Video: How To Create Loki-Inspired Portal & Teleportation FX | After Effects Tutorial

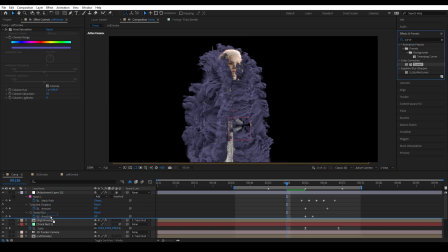[12:28]
And then on the front right smoke, I'm gonna add some curves to brighten it up because based on our plate, we have lighting from the right side of the plate. And then copy the curve to the back smoke.
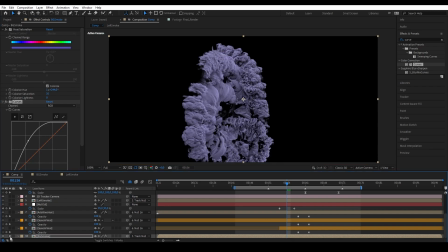[12:40]
And I want to have the curve only affecting the right side of this smoke. So let's create a mask here.
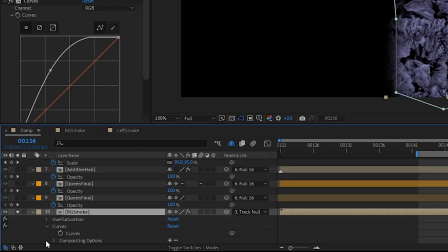[12:46]
And then press E on the layer. And on the curve, compositing option and hit plus.
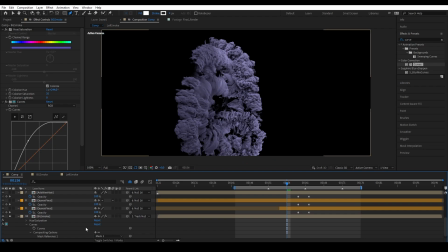[12:53]
So now the curve is only affecting the mask out area.
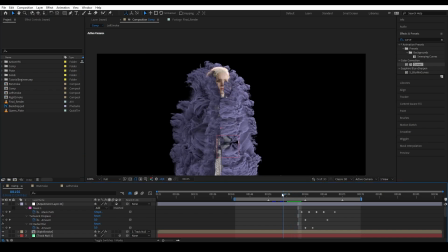[12:59]
Now, to add the lightning, it is very simple. We're gonna add this lightning pass which you can get from our storm cloud collection.
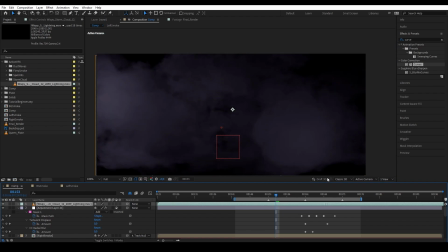[13:08]
So we're gonna find parts on the clip where there are flash of lightnings. And then we're gonna turn this layer into color dodge.
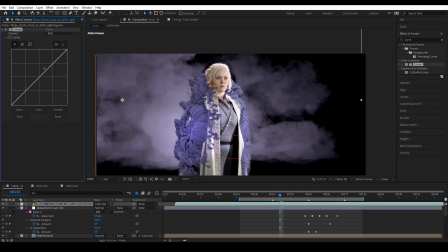[13:17]
And then we want to increase the brightness with the curves. Then we want to mask the lightning to fit the smoke.
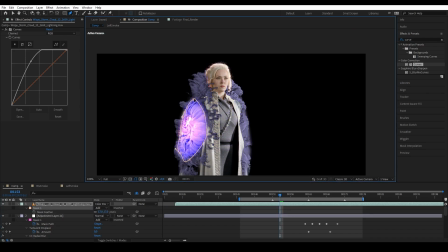Next, of course, we want to duplicate this multiple times and spread it across the timeline.
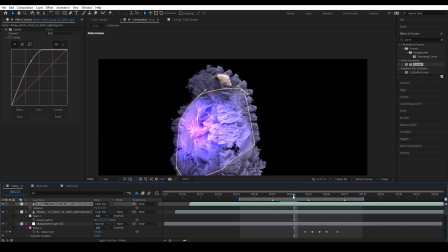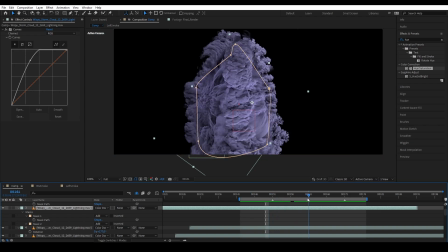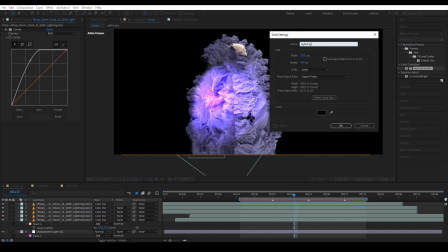[13:48]
You can also add more lightning by creating new solid, add in advanced lightning, set it to two-way strike,
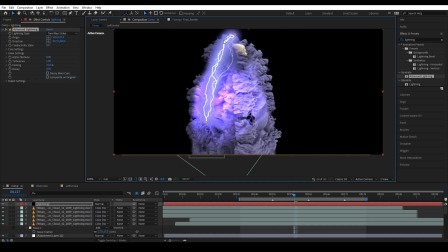[13:56]
and then position it to the bright area and blend it to additive.
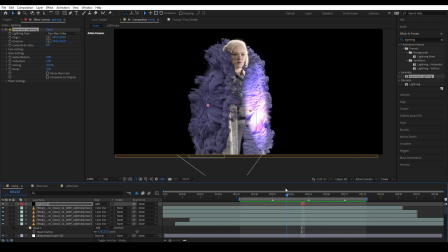[14:01]
And then again, we're gonna duplicate this lightning multiple times and spread it across the timeline.
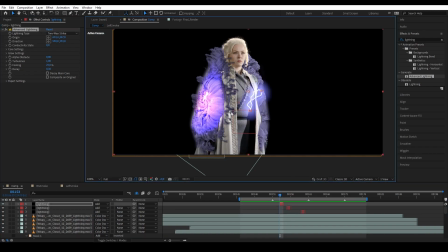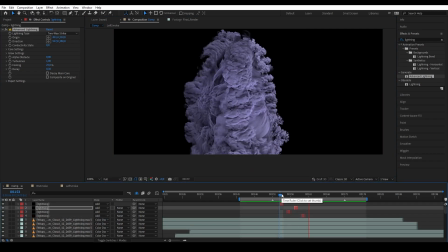[14:17]
Next, we want the smoke to cast shadow. So it's very simple, we're just going to use adjustment layer, put it between our actress and the smoke,
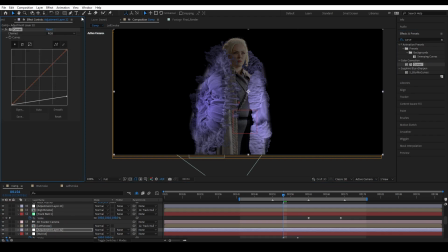[14:30]
and then add curve and darken our actress. And then we're gonna create a mask to follow our smoke as it moves.
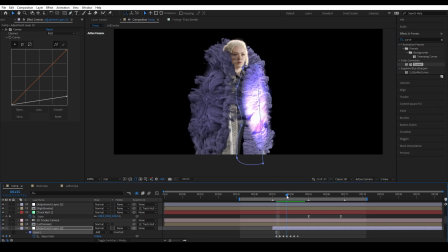[14:40]
And then let's create another mask for the other side.
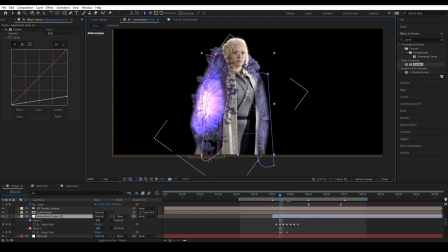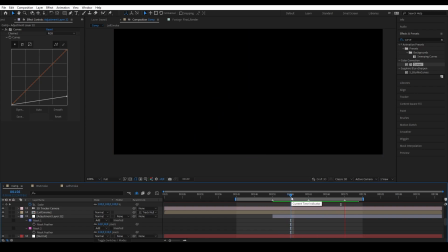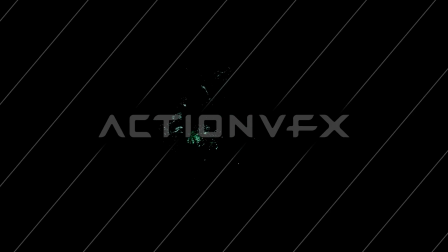[14:59]
Lastly, I want to add this free spell hits effects to add a bit of a poof at the end of the smoke.
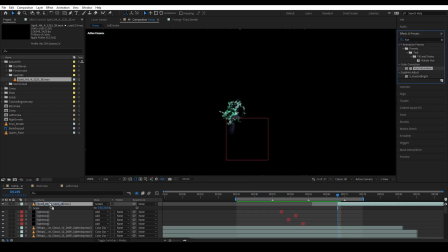[15:06]
So I just turned it into a 3D layer, put it at the end, and match the color with the smoke.
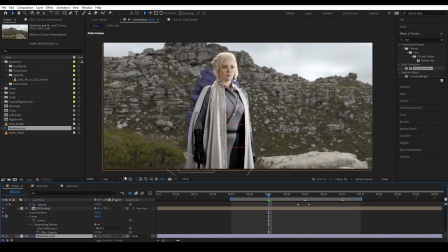[15:16]
And then we're gonna add our background. Okay, so this is my shot.
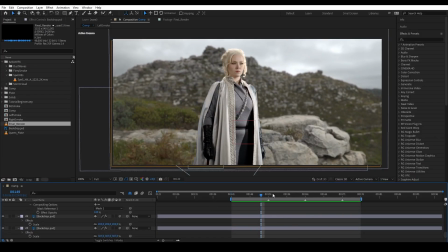[15:22]
I didn't change any of the effects. What I did is I just added a background, which is essentially just a 2D image that I put in 3D space really far away on the back.
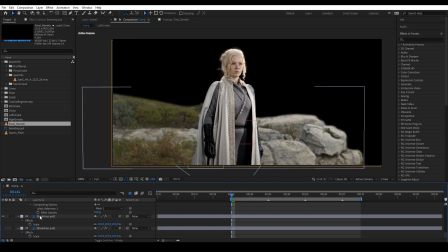[15:33]
And I actually have one layer a bit closer to the camera, which is the rock.
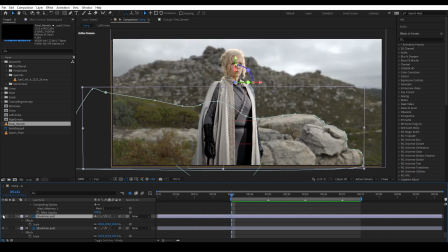[15:39]
And then I have the other layer, which is the mountains and the sky really far away.
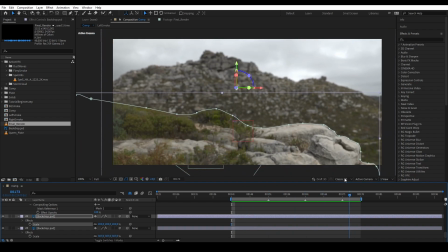[15:43]
So that way I would have a parallax between the rock and the mountain when the camera is moving. Another one last thing that you could do is to add a motion blur, which if you want to do that,
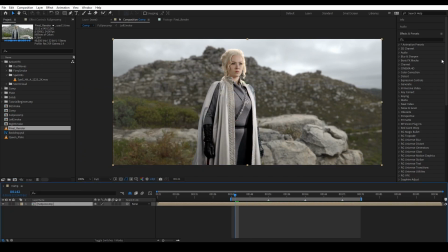[15:54]
what you want to do is to pre-comp everything first, and then you want to add motion blur effects such as pixel motion blur.
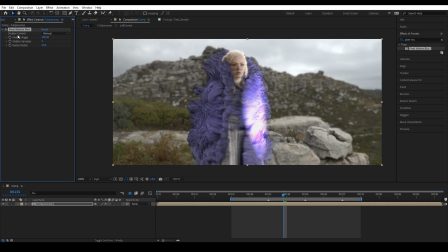[16:04]
And you have your effects.
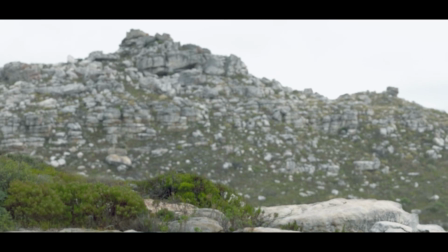[16:07]
Once again, you can get the VFX assets that I used in this tutorial from ActionVFX.com.
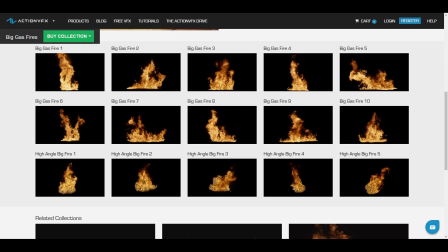[16:14]
ActionVFX provides vast library of high-quality VFX stock footage, from fire to explosion to people and many others.
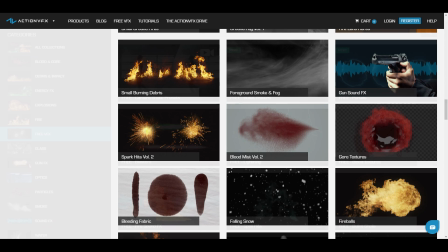[16:22]
We also have free products that you can get on the website right now. Thank you for watching.